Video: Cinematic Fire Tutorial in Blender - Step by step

Hello everyone and welcome to this video. Today I will show you how to make fire in Blender. Realistic fire scenes. I recently released my series Lost in the Waves where I had a fire scene. So I thought I wanted to do a breakdown of that scene. Well, not that exact scene, but a scene that looks like it, and hopefully everyone can follow along. Today I will give you tips on how to keep the render time low and genuinely be kind to your computer, so hopefully everyone can follow along. Thank you so much for the support for my new series Lost in the Waves. It means the world to me. If you haven't seen it, go check it out. I spent quite a long time making it, so hopefully you will enjoy it. Let's just jump right into the tutorial.
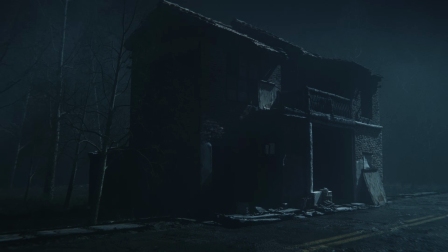37s
This is the scene that we'll be turning into a fire scene today.
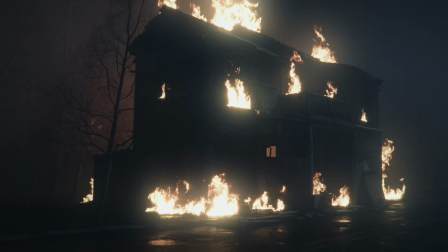41s
First, we'll add some fire planes to the scene, and after that we will add in some fog and some smoke.
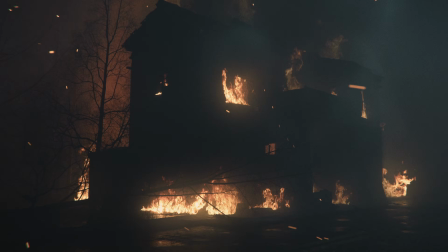47s
Then we will add some particles to give it some more dynamic life. And in the end we will add in the sauce, which is the lens flare.
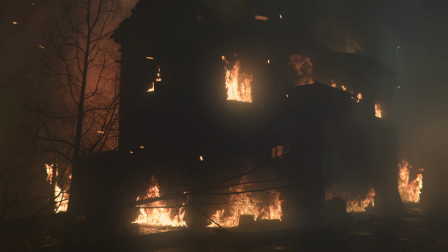55s
But before we get to that, let me just show you how we got to the starting point. So you can just relax for now and enjoy some quick tips and tricks.
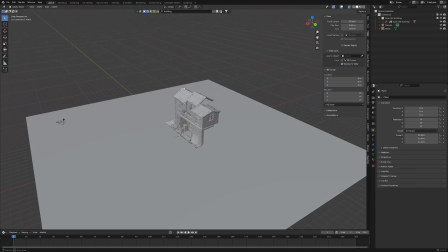64s
Let's go. This is the scene I started out with. It's just a basic setup with a house and a flat plane.
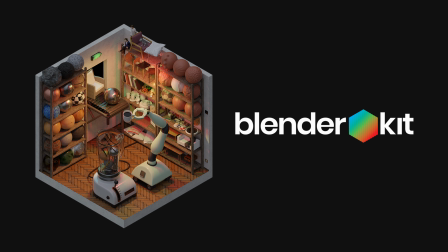71s
All the assets in this video are from Blender Kit, which is a free extension for Blender, so if you don't already have it, you should just go and grab it because it's free.
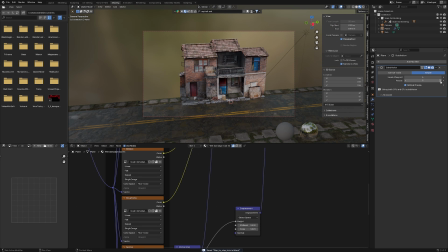79s
But don't worry, I'm gonna leave a link for this project in the description so you can follow along.
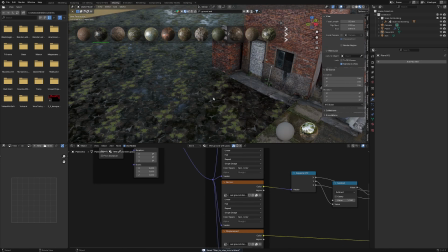84s
I guess I wanted to show this part of the tutorial because usually I would just work from the finished scene and then do the tutorial,
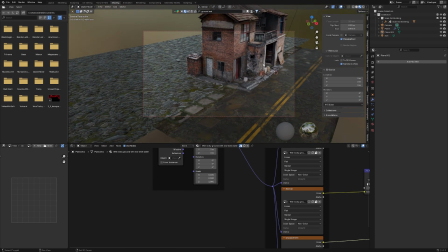92s
but I wanted to show you how I got to this point, all the thoughts I had about it.
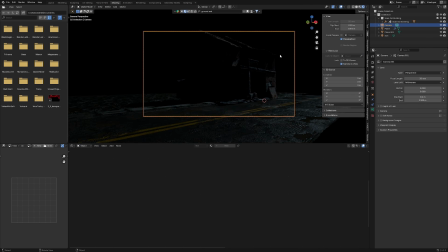96s
For example, here I'm trying to figure out the camera angle, which took a lot of time, and I want to show you that part of the process.
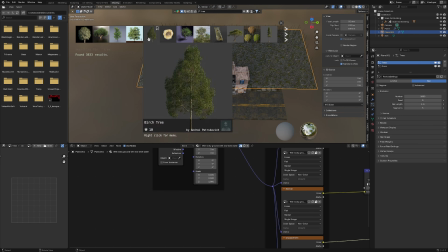102s
Let me know if you enjoyed this part of the tutorial. I think it's fun, but let me know in the comments.
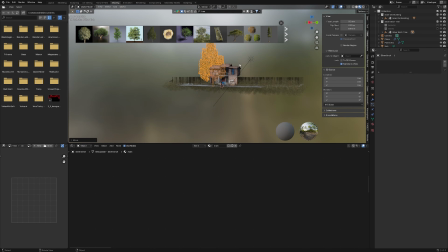107s
So right now I'm adding in some particle systems for the ground plane in the back.
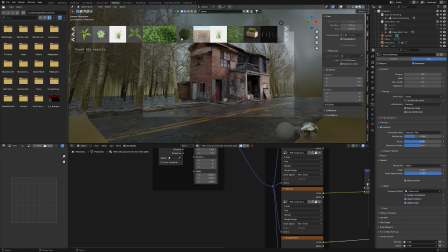111s
I'm adding in grass and some trees, and once again, it's just assets from the Blender Kit extension. I decided that this scene should be a night scene, and I want to share a little tip about that.
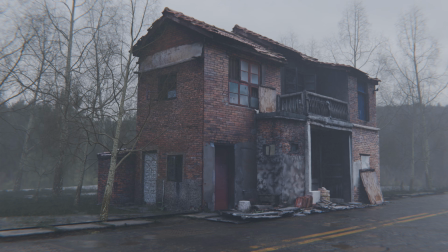121s
Usually when you're rendering out a day scene, you really have to pay attention to all the details because most of the shot is exposed.
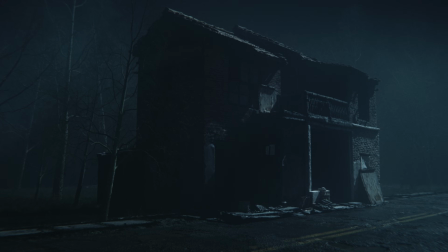128s
But when you're doing a night scene, most of the shot is not exposed. You have parts that are completely black or almost black,
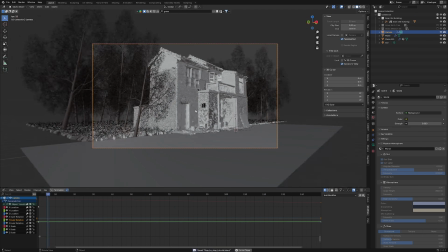135s
which means that you can pay a little less attention to some of the details, and this can save you a ton of geometry.
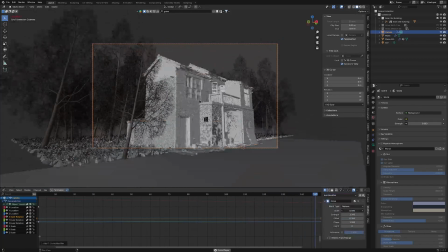141s
In this scene, for example, I don't have that many trees in the background, and this is because it very quickly becomes so black that you can't even see that far.
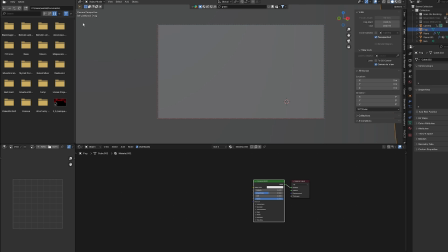150s
And because of this, I save a lot of geometry. So let's say you have a hard time rendering because of your computer being bad, you can just do night scenes and still get great results.
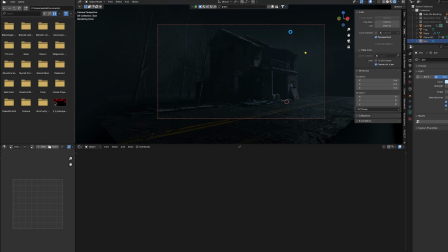159s
I personally love night scenes because I can keep the render time really low and then just do a lot of fun scenes instead of one that takes 3 days to render.
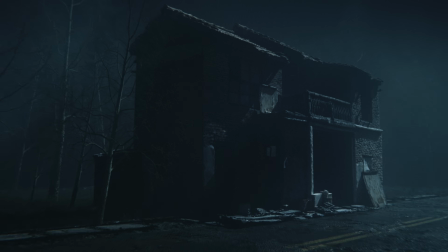167s
So that was how we got to this point. Let the tutorial begin. Chapter 1, the fire.
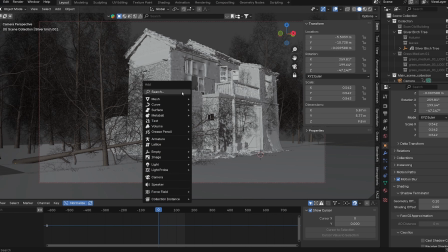176s
So this is the scene we're starting with. I start by pressing Shift A and add in a mesh plane, which is basically the old images as planes.
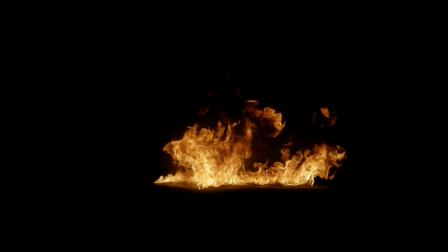184s
And this is the image sequence that I will be importing. It's basically just fire with a black background.
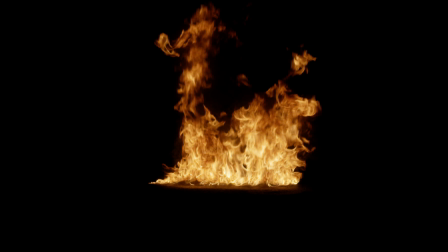189s
But don't worry, this will already be included in the project files.
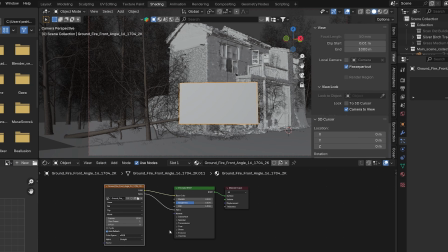193s
I then go into the shading tab, because if we try to render this out in cycles, you will see nothing.
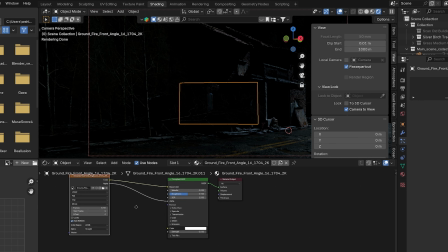200s
And this is because the plane is not yet emitting any light. So we have to connect the color output to the color of the emission shader and then increase the strength.
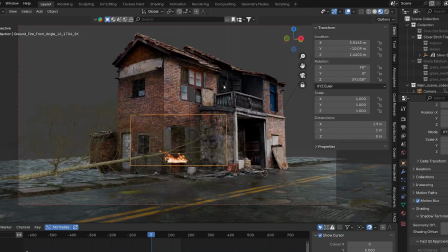208s
I then jump over to the viewport shading mode, and then I just start to duplicate the fire around the house by pressing Shift D and then just placing it different places where I think it would look cool and places where I think there would be fire if the house was on fire,
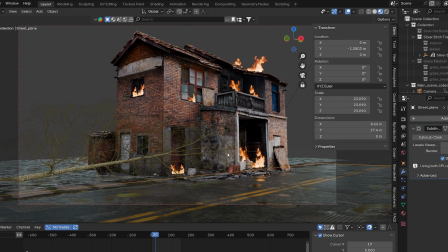222s
I guess. But you have to be careful and always place the fire towards the camera since it's just a 2D plane and we want to keep the illusion of 3D.
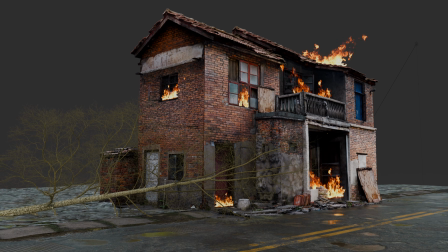231s
Right now it's just the same image sequence that we've duplicated around a couple of times, so we want to offset the animation so it looks like different fires.
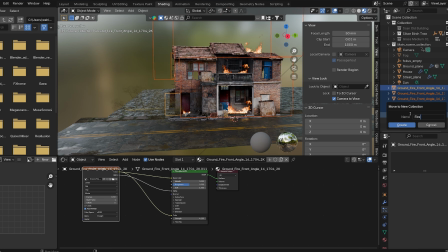239s
I start by selecting all the fire planes, pressing M on the keyboard to create a collection and renaming it fire planes. Right now all the fire planes have the same material applied.